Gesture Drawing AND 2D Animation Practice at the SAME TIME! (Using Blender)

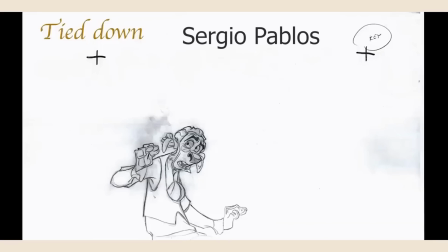Hey everyone, let's check out this piece of hand-drawn animation by Sergio Pablos.
Officers, if I might interject here.
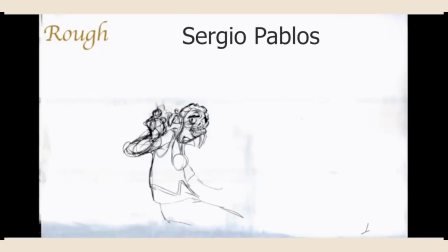I love Sergio's work. Now let's check out his rough pass.
Officers, if I might interject here.
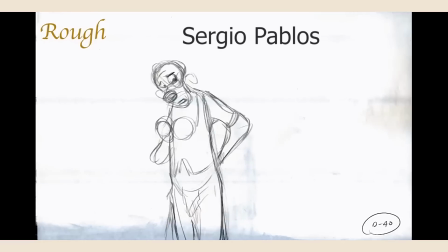Notice how gestural all that drawing is. Here's a rough pass of a shot by James Baxter.
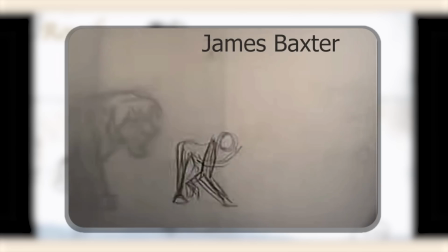Creepy little monkey. Will you stop following me? Who are you?
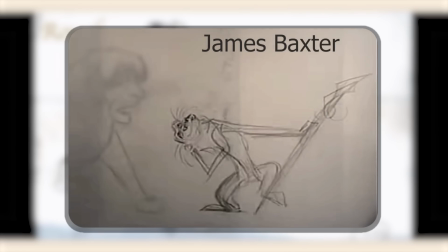The question is, who are you?
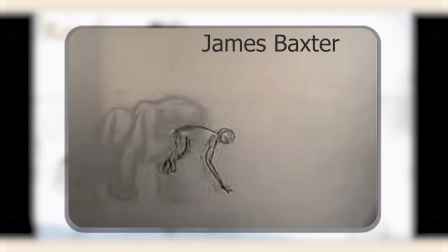In my younger days, I was confused as to why an animator felt the need to make their first passes so rough,
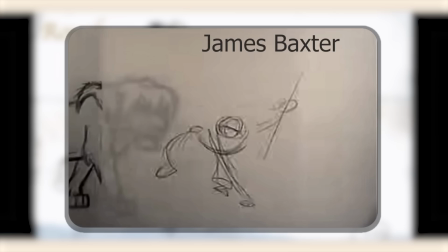especially when they could just draw the finished frames. Then I learned that animation is not just drawing.
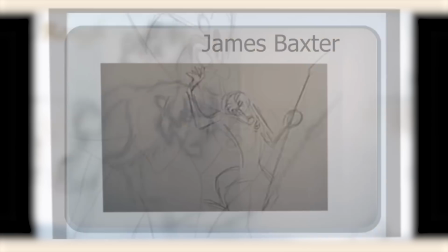The art of the animator also lies in understanding poses and movement.
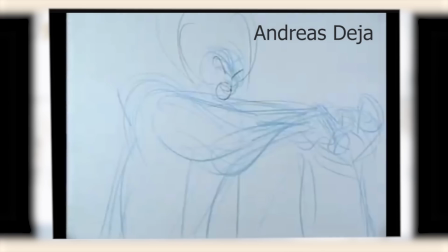Working gesturally, like these drawings here, is the tool that allows you to focus on that. Gesture drawing is a thinking-intensive process more than it is a labor-intensive process.
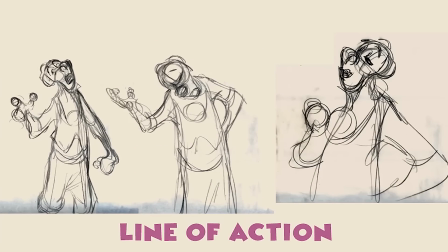For example, consider the line of action, which is kind of the glue of the entire pose. This pose here is a C curve, and just within that, there's a lot of potential variety. This pose is also a C curve. The two C curves help establish this character's movement thematically,
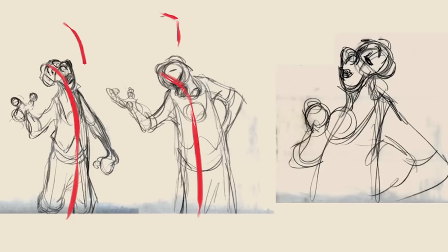but notice the C curves are different from pose to pose, which tweaks the body language. This pose is another C curve, but this curve leads with the chest rather than the head, and of course, that changes the feeling also. The next bit of gestural information I like to observe is the shoulder line.
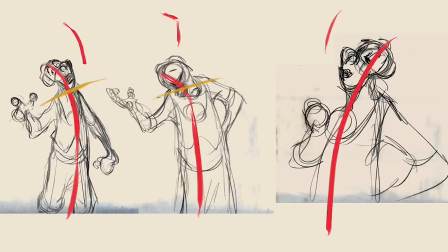I'll just draw a line for that, and with each one, noting exactly where it crosses the head. It's a bit different on each of these poses. Those differences all modify the body language. I do a similar exercise for the hip line. I use the top of the hips for this.
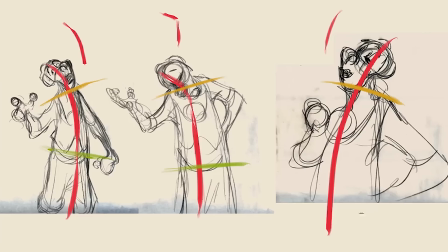I imagine the two edges of the belt line. I can't see the hips on this one, so I'll take my best guess.
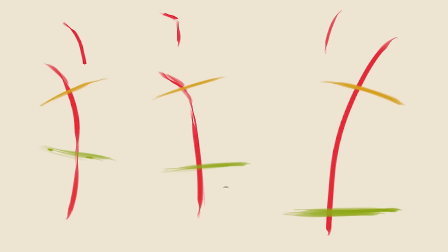So we have this kind of thing. And even though there's no character there at all, my brain can still see poses and movement.
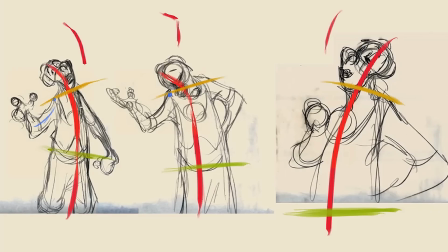From here, we can take a look at the arms. His right arm throughout the shot is composed of C curves. C curves tend to be good at communicating a casual gesture. A perfect choice for this character, if you've seen this movie. His left arm, however, is a lot straighter. Straights tend to be good at showing weight, exertion, or tension.
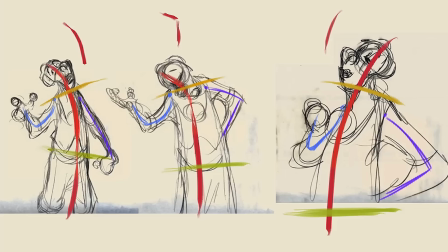In the first pose, he's pushing his body weight up from a seated position. And in the second and third pose, his hand is planted on his hips with a certain firmness.
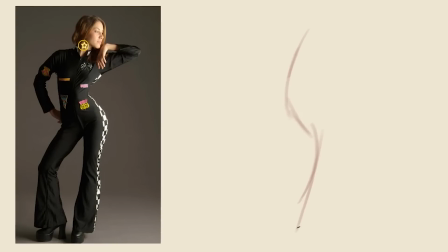So in this gesture drawing, the first thing I'll do is capture the line of action. It's an S curve. And because I'm thinking rhythmically, I'll try and feel out the other curves I'm seeing here. This pose has a lot of thrust and tension to it, and you can see where I'm using straights to help communicate that.
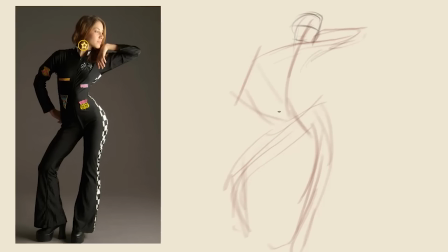Putting in the head can help establish proportions. For example, I can take a final guess at where the hips are now in relation to the head. Also capturing the dramatic difference in angle between the hips and shoulders. Both legs in this pose I feel are good candidates for straighter lines.
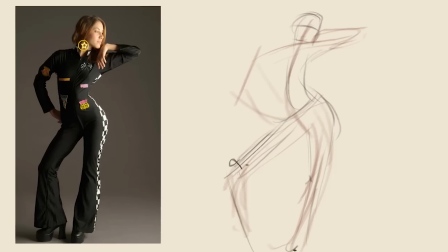It helps communicate the weight on her left leg and the extension or thrust of her right leg. Notice the C curve I'm using for her right hand here to communicate how casually it rests on her body. I've also been putting little X's and marks around. I call that landmarking.
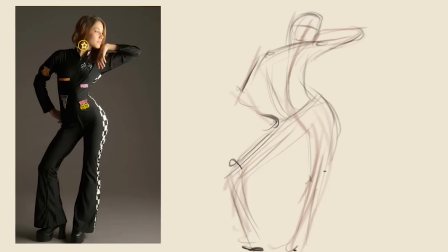I take obvious body parts like the elbow or the knee, and I plot them out in relation to each other. It's a guess, though. It represents me taking my first stab at the proportions. See these outside lines here? Don't mistake those for finished contours.
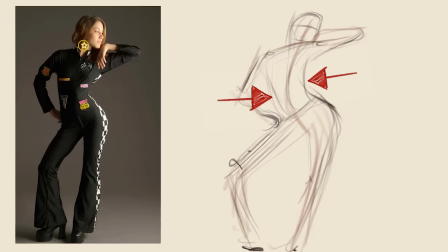They are still very much like lines of action, only for each side of the body or each side of the leg.
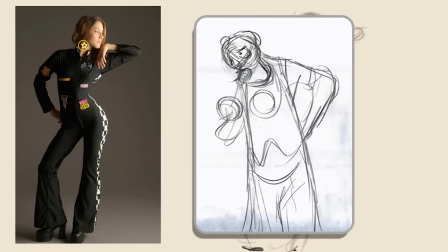You can see how Sergio Pablos is doing this too, using flowy lines to give a gestural hint at the final contour.
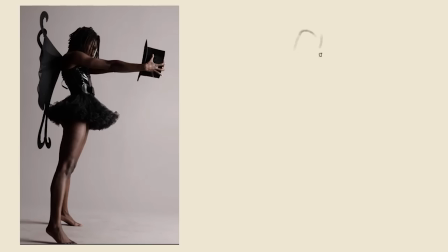All right, here's a pose with a lot of tension to it, and I'm gonna go right away for the straights in the arms. That, to me, communicates so much of this pose. From there, it's a C-curve line of action down the body. I'll landmark the hip line, which also helps me find the proportions for the feet.
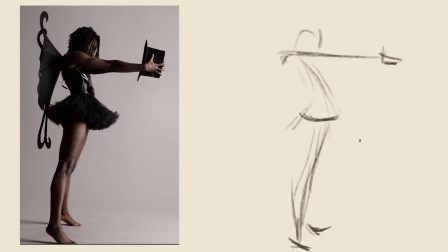From here, I can take a better guess at where the costume is, gesturing in the triangular nature of the skirt, as well as the general location of the wings there.